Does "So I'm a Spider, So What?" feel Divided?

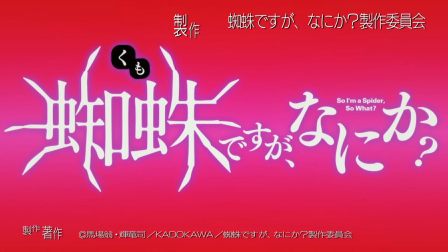0:00 So I'm a Spider, So What, or Spider Isekai for short, is a divided show.
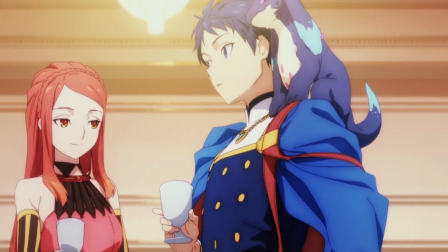0:05 It is divided in the usage of CG and normal animation. It is divided between the focus on the Spider main character and the rest of the main cast.
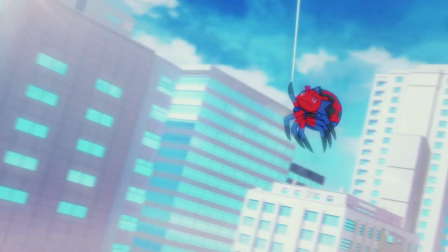0:14 And finally, it is divided between a fun action-adventure romp and a boringly generic high school isekai.
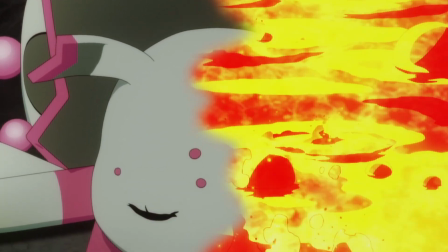0:20 It is so divided that you may be able to claim that it is two separate shows that inhabit the same universe.
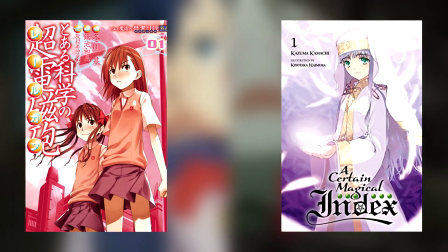0:25 Think of the difference between a certain magical railgun and Index as another example. Since the show is only 7 episodes in at the time of this video being produced,
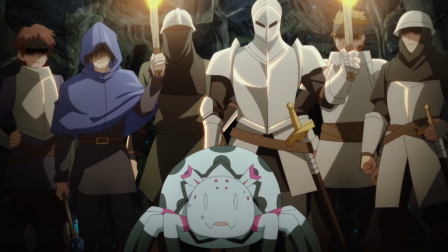0:34 we do not know when the two sides will finally meet and their plots intertwine, if they meet at all that is.
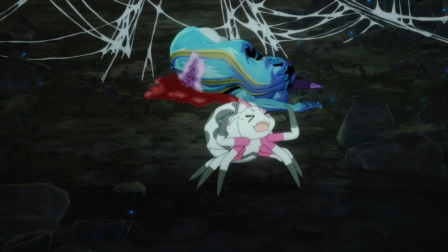0:40 So the question is, can such a divided show work without feeling like you're watching two separate anime being mashed together?
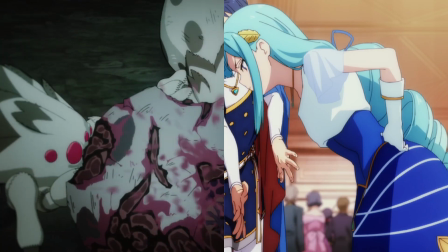0:46 To start with, something the show does to try and keep the two sides of the story from splitting apart is by linking them with common threads.
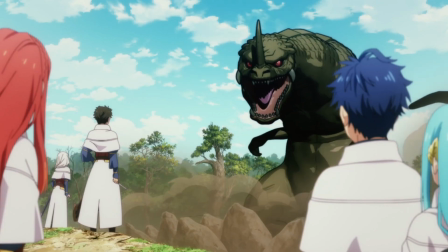0:53 An easy example of this is when the dragon appeared to take back her apparent child Faye in the human side of the story,
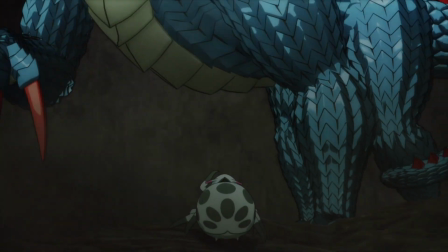0:59 it is immediately juxtaposed to the introduction of another dragon, Araba, in the spider side of the story.
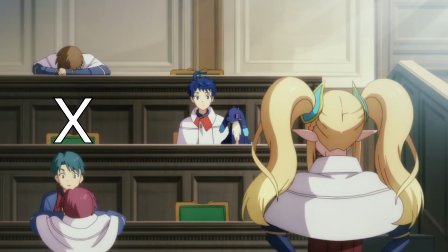1:04 It is as simple as X appears in the human side, therefore it needs to appear in the spider side to link the two stories together, and vice versa.
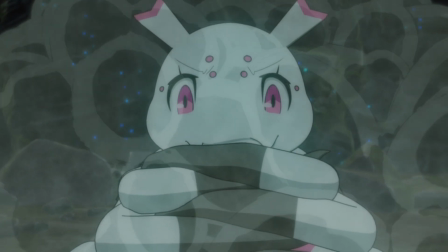1:12 This simple structure does keep the story somewhat together in regards to narrative themes,
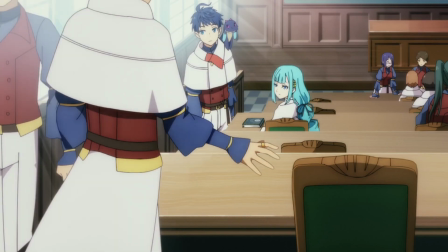1:17 yet, at the same time, those themes are explored in two very distinct ways.
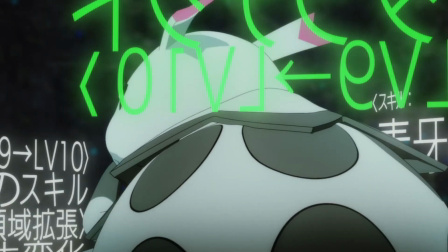1:22 The spider side of the story tends to focus on how the things are acquired in the world, such as the taboo skill,
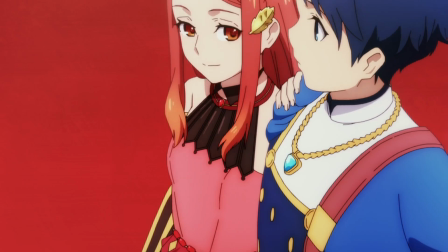1:27 and the variety of different types of monsters that can exist, whereas the human side tends to focus on lecturing the viewer on why certain things are bad to have,
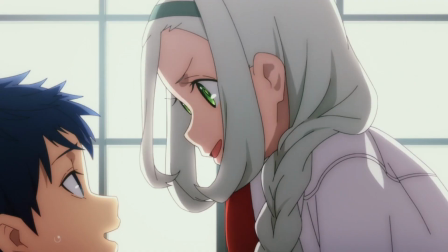1:35 such as in episode 5 where Yui lectures Shun on why the taboo skill is bad from the church's point of view.
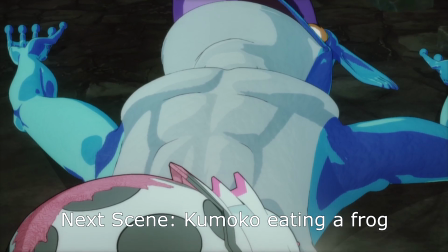1:41 This decision by the anime to have two similar events from each side of the story be linked by having them occur chronologically close
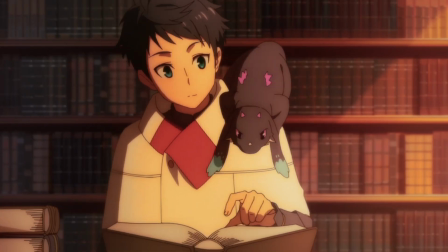1:47 together assists in making the anime feel less divided than you'd expect from having two separate stories exist side by side.
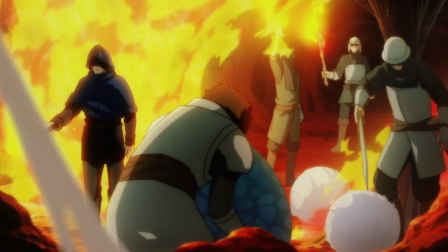1:53 Furthermore, one thing that the show does do to emphasise that there are two parts of the same series
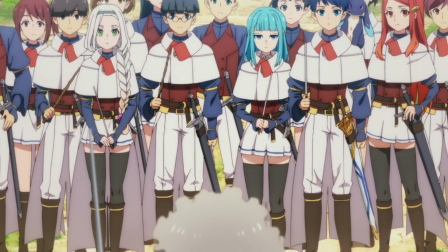1:58 is to endlessly repeat that the school children on the human side of the story were reincarnated.
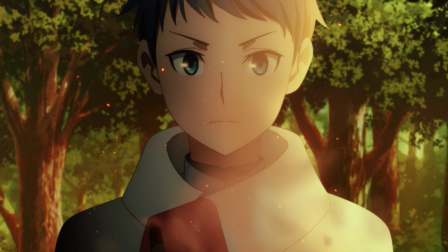2:03 This is such a small thing that does a lot to keep the series together, as the human side of the story always links it back to the reincarnation and how it has affected them,
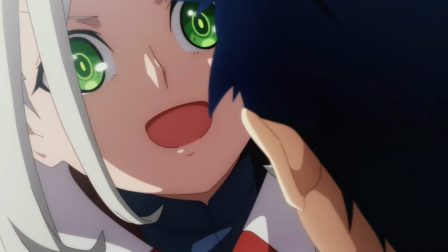2:12 such as one of the children Yuri becoming incredibly religious due to her social isolation when she was growing up in the world,
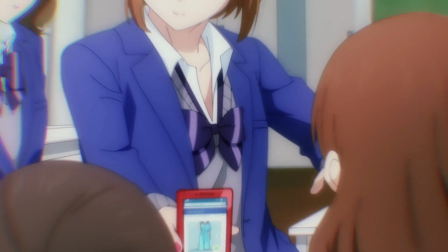2:17 or Faye being a monster and her subsequently blaming her past actions for being reincarnated as one,
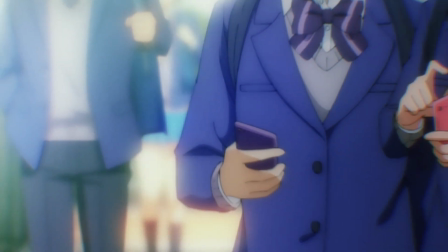2:24 along with her and Shun actively wondering if any of her other classmates were also reincarnated as monsters, followed by the show immediately cutting back to Kumuriko,
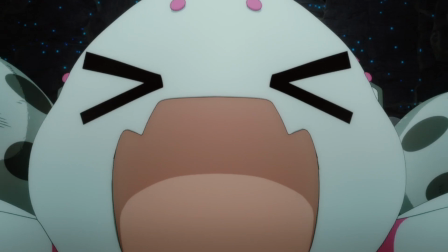2:32 reminding the viewers that she was in the same classroom as them and that she drew the short straw in regards to what she was reincarnated into.
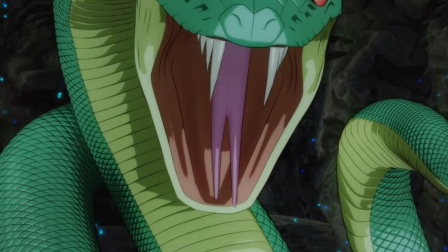2:39 However, something which does undermine the unity of the show is the usage of CG, which is used a lot in the spider side of the story compared with the human side.
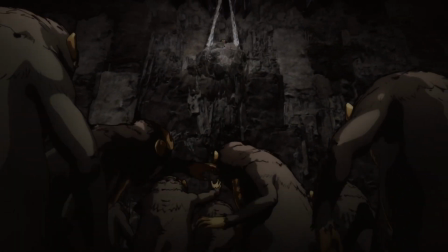2:48 This is obviously done for convenience, as it is a lot easier to use CGI to add in lots of monsters rather than to individually hand draw hundreds of them,
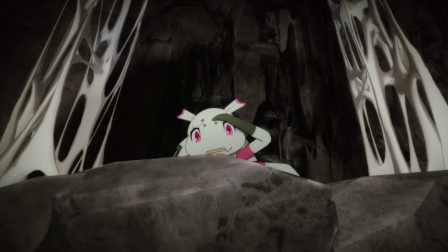2:56 especially when time is of the essence.
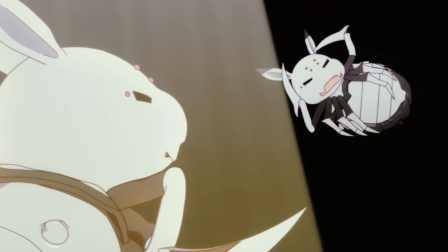2:59 Nonetheless, it does cause the series to feel like two separate shows, as the art style can be radically different between the two sides of the story,
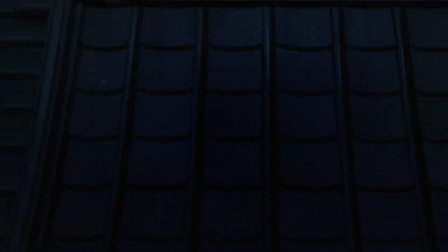3:06 with the usage of CG backgrounds during the magma scenes involving Kumiko feeling like a different world when compared to the hand-drawn classroom scenes in the magical school.
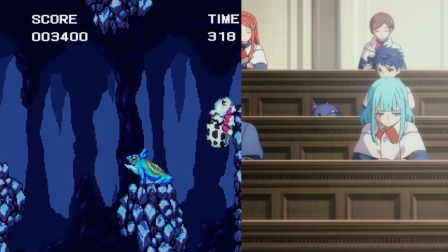3:14 This helps to exacerbate the differences between the two places, as the art styles begin to represent the two types of anime they are combining together,
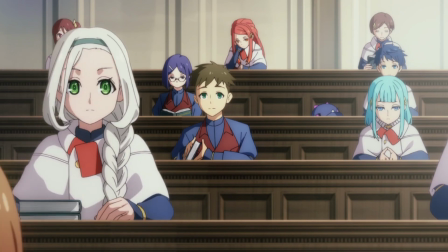3:21 one being a generic isekai and the other being a comedy adventure romp.
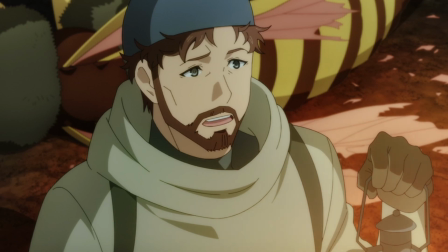3:25 This does dissipate as the anime goes on, with the series introducing other non-aligned characters such as Shun's brother Julius and the Demon Lord.
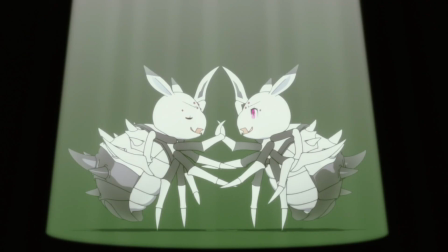3:32 Both help to break up the idea that the show is split, as they do not really fall into either category,
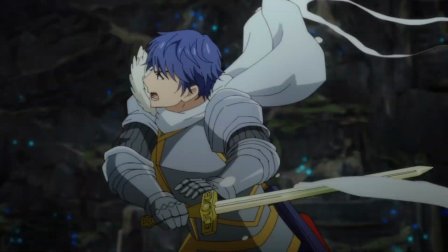3:37 as Shun's brother has an enjoyable adventure outing in his first appearance, and the Demon Lord's first appearance spends time just showing us that she exists.
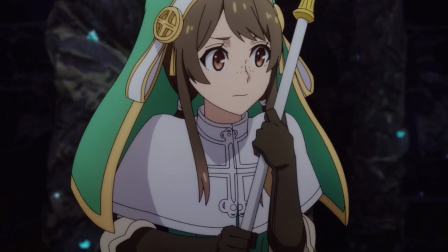3:44 This introduction of more point of view characters helps to dilute the division between the two sides of the show,
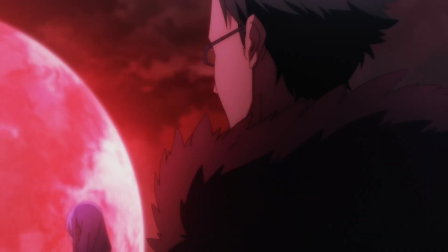3:50 as the side characters are not limited to only appearing in either the school or Kumiko's adventure,
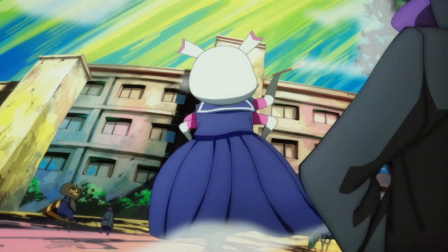3:54 giving us the feeling of a more expansive world,
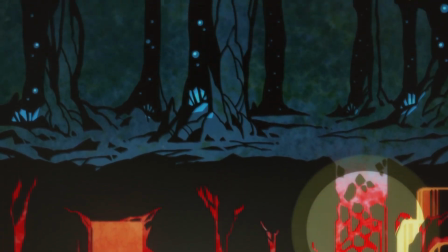3:57 as prior to this the anime had only name dropped some vague places when the human high school characters were introduced at the start of the first episode.